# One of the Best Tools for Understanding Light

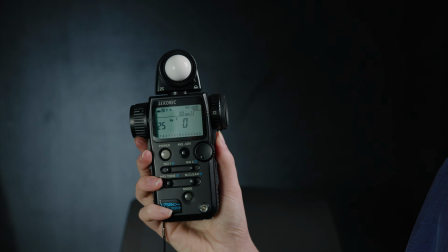When you're using an incident meter, it is important to remember that it is an orb. It's kind of taking in a lot of reflection from the room. So if you've got multiple light sources in a room, it might be picking up those reflections as well and giving you a reading that is kind of higher than what it should be. So in order to combat that, best thing to do is to still face it slightly towards the camera, obviously, but do turn it a little bit towards whatever light you're trying to measure.
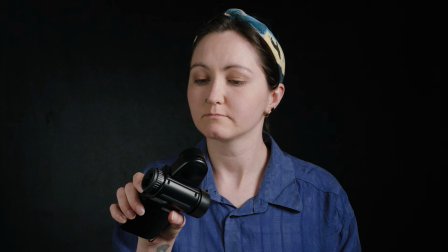And if you do find that you have other light sources interfering,
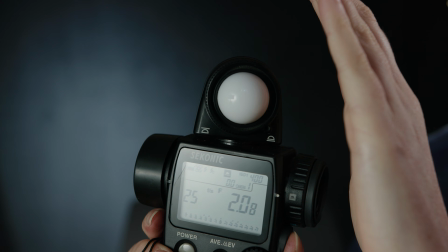just cupping over wherever the incident meter is being hit with that light that'll cut it out. Just don't do it too much, obviously, because then you'll still get an incorrect reading. But if you cup it over just enough to get rid of that little bit of light that's hitting it, you'll be able to get a more accurate reading. Ratios don't stop there though. As I said before, you can do foreground to background as well. And this is where things get really creative and you can really play it up.
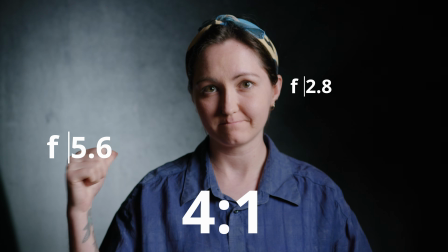You can have a darker foreground and a lighter background, or you can have the complete opposite. You can have a darker background and a lighter foreground.
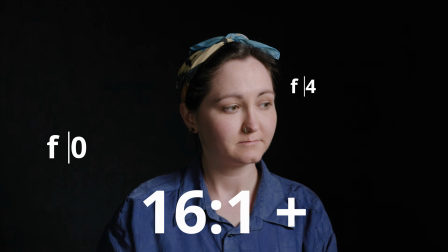Up to you. And it really does help in creating separation in your shot. Best thing to do is to work out where those light sources are coming from as well.
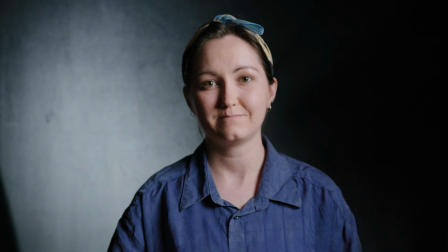If you can position it in such a way that you have the light key side of your subject on one side and then darkness behind that, and then on the opposite side, on the dark side, you have a splash of light behind that, that could really shape your subject really nicely. And this is a thing that I do typically when I'm trying to do interviews or things like that. I try to find things in the room that create a little bit of depth and contrast compared to my foreground lighting.
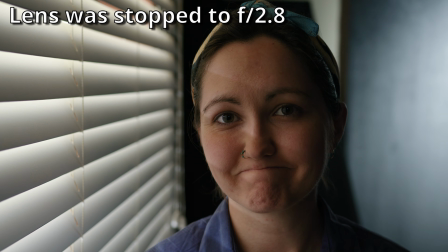Another go-to setup that I like to do to keep my shots looking natural is underexposing the foreground just a little bit compared to the background.
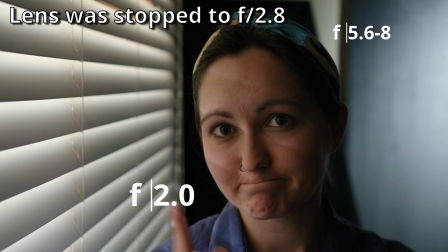It really does just make things look natural and not lit. And I learned that kind of over time. I just kind of played with it a bit and really paid attention to those ratios in order to work out what works best for me. And no, that doesn't work in every single circumstance, but it is still a nice go-to setup that makes my lighting look natural. And if I didn't play with lighting ratios, I wouldn't know that that was kind of a style that I wanted to lean towards. So that's a bonus of playing around with cinematography in my spare time. So knowing a lighting ratio is good for conveying emotion. It's also good for being able to communicate to your crew. That is the key thing here. Communication is key, and being able to definitively say where you want something and why you want it there. Lighting ratios help with that. Alright, link of the week this week is two friends who are doing a project right now, are looking for donations. I'm going to leave a link down below so you can go check out their project, because it's a really cool one.
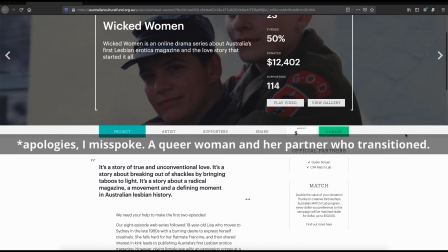It's called Wicked Women. Wicked Women is about two women who started up the first lesbian erotica magazine in Australia, and basically their love story.
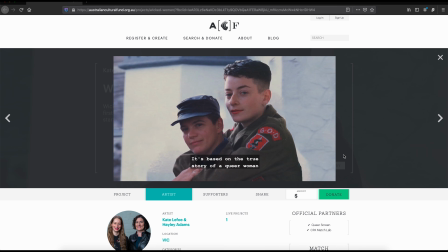It's going to be really cool. It's a really cool story as well if you want to read up on it. So go support my friends. I'll leave a link down below. But I hope you enjoyed learning about lighting ratios. I think they're a really important tool, and maybe you can use it on your next project. If you have any ideas for videos that you'd like to see, leave a comment down below. I do like hearing and getting new ideas and popping them on a list. But thank you so much for watching, and I'll see you next time.